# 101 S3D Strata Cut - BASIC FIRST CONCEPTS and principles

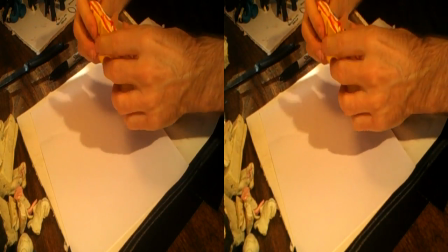0s
Let's try to cut 101.
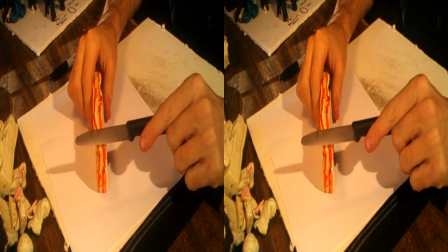5s
The basic rule we must always remember is if a knife is cutting 90
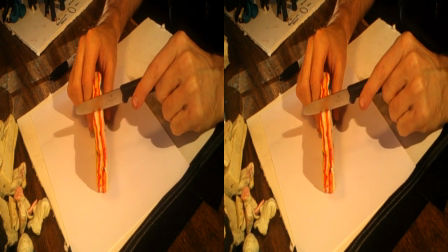13s
degrees to a shape and that shape is going straight back from the camera away from that knife,
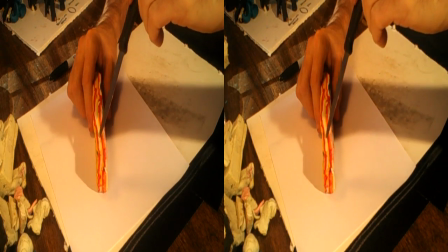21s
there's almost no animation going on. In this case, because this has been roughly put together, these lines are not precise.
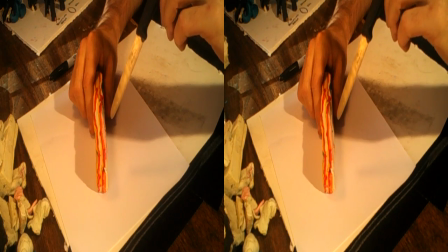29s
There's a little bit of animation, but that's mostly random.
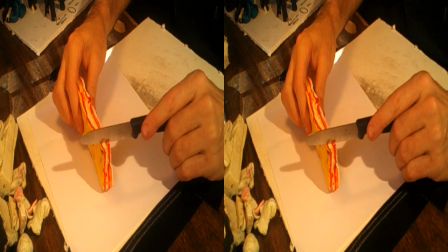34s
Principle of animation 101 is as you move
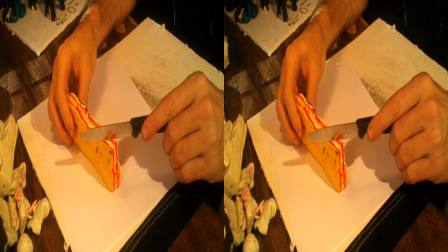39s
your lines to a 45 or to some other degree,
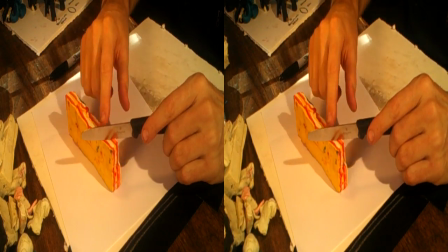44s
you begin to get animation. You get motion from one side to the other, from left to right here.
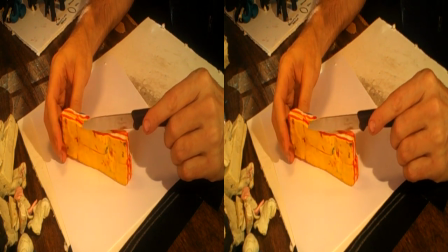54s
and the further you rotate a block if you were anticipating your cuts to be like
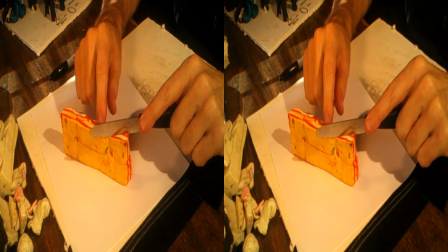60s
this the more radical or advanced or fast ultimately that line would be
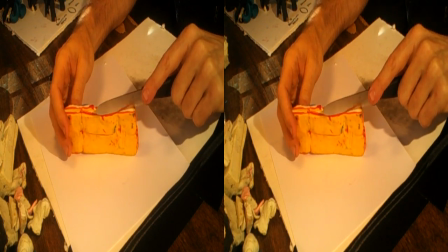66s
moving across screen so if you continue to move even more this is
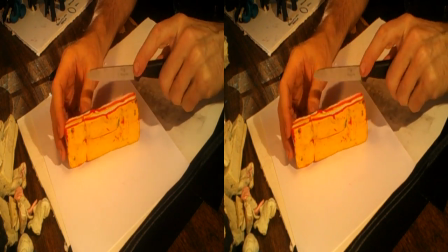72s
like zipping across and finally if I were to line this up to
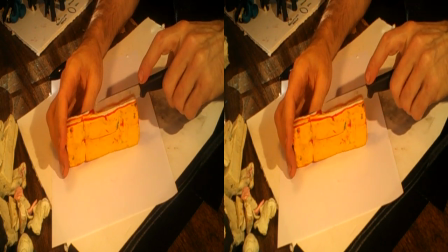78s
the camera and begin to slice these you would see a series of flash frames or somewhat
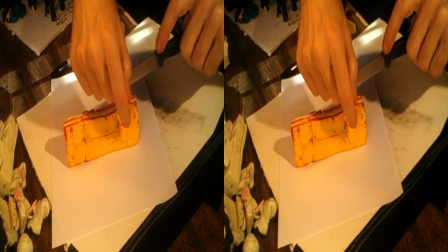86s
slightly distorted flash puddles if you will because this isn't very straight this block is fairly
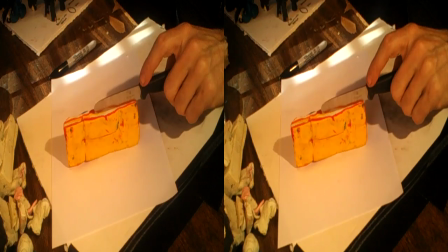93s
wobbly you get sort of like one frame of a sort of a puddle looking shape a certain color and another frame,
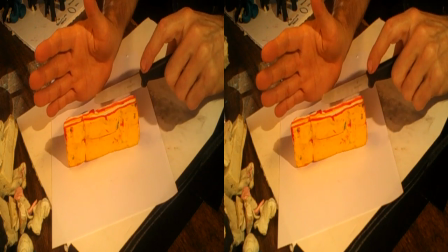100s
and then it's red, orange, yellow, white. And in a sense, it's a series of flash frames.
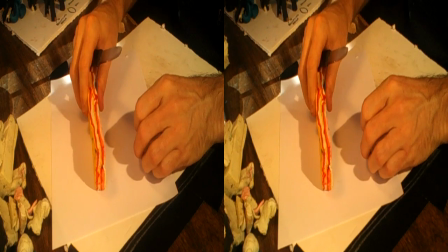106s
So again, this is no motion to the knife.
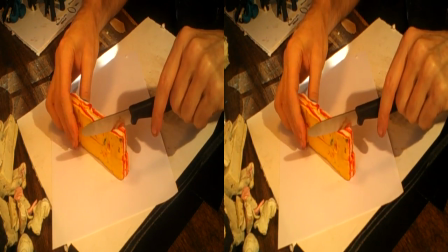111s
This is a little bit of motion, very slow. This is a moderate amount of motion going from left to right.
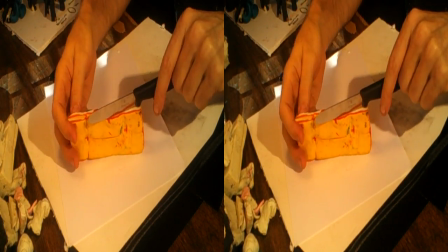116s
This is very fast motion. This is really fast motion. It's going zip, and this ultimately is just a flash frame going pop, pop, pop, pop, pop, pop.
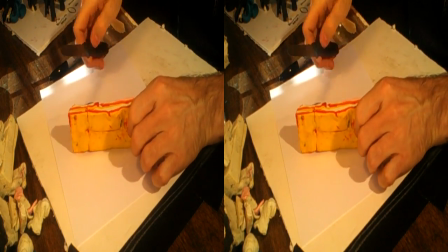124s
All right. If you can remember that concept,
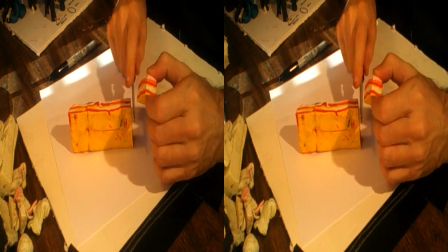131s
there's a second fundamental law, aside from that,
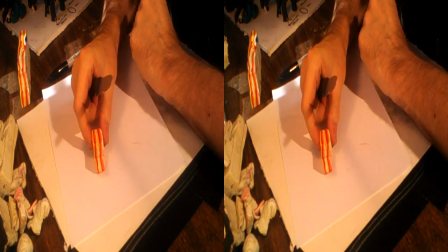136s
which is that if you were to take this and you rotate it, your line is getting thicker as you go along.
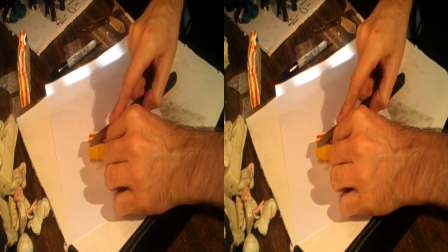145s
So if I were to cut here what
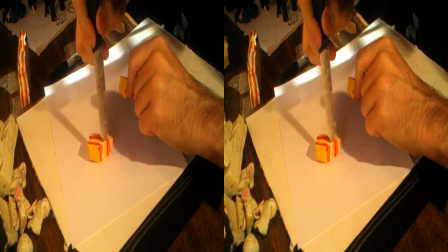150s
appears to be a certain width of line here becomes actually a much fatter.
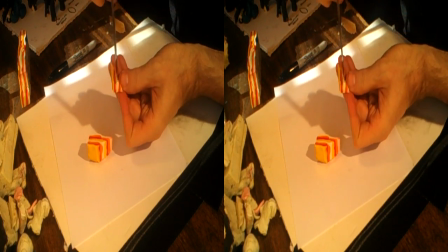155s
This is the line from the seam from above but look at how thick this yellow line has gotten.
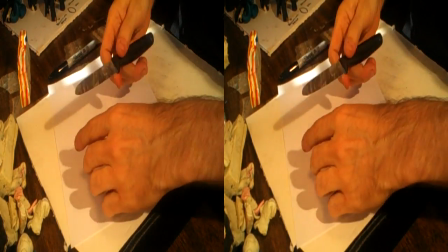161s
Everything is now twice as fat as it was when you originally built the block and if you were to cut even at a more radical angle.
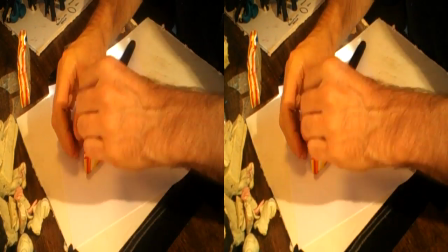170s
The effect is really apparent.
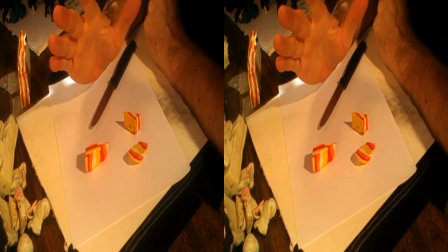173s
It's a distortion of shape due to speed.
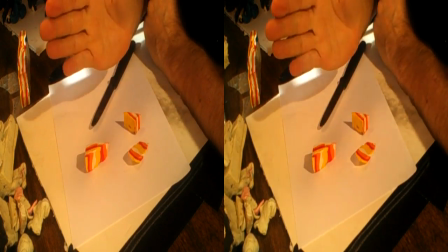180s
The illusion of speed, the speed of the line moving, makes the shape distort.
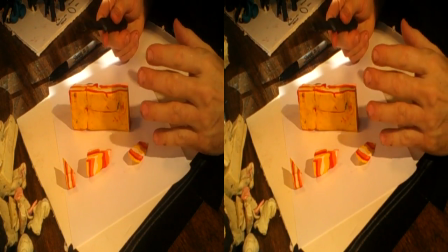188s
So that can be actually quite good and fun to use.
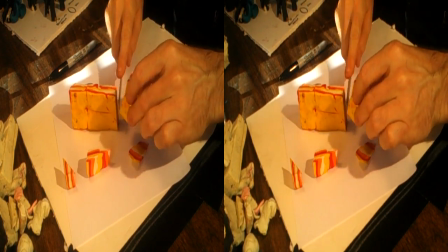193s
Sometimes, though, it's bad and you actually need to pre-distort. A lot of Stratocut is pre-distorting.
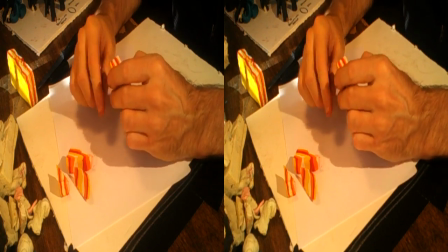200s
If you actually want to control your shapes and not just have them become whatever they're going to become, and you want something to move from one side of the frame to the next, you have to pre-distort it.
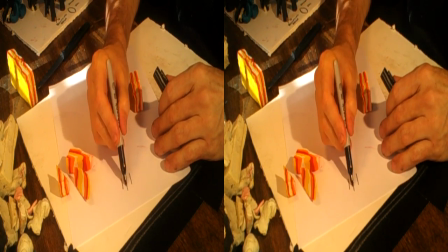209s
So let's say this is a continuous line being cut this way.
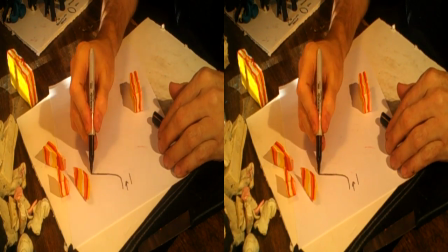216s
You want to actually have it move camera right or to your left,
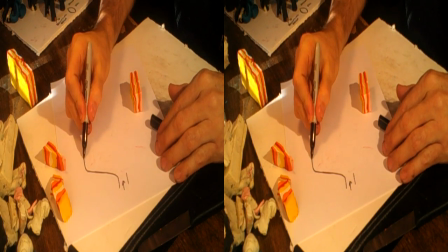223s
and then start to go again.
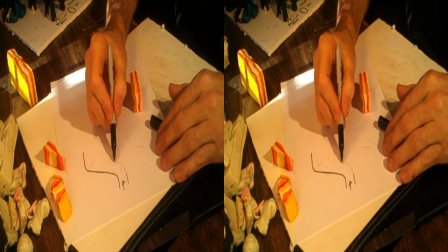227s
And what most people would do is actually sculpt it like this,
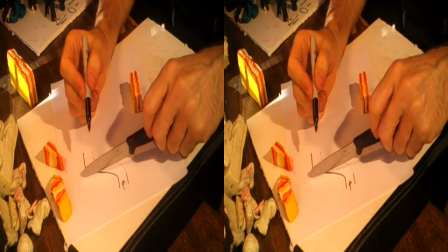232s
and this would give us an enormously fat moment in the middle that would look like this, which would be very bad.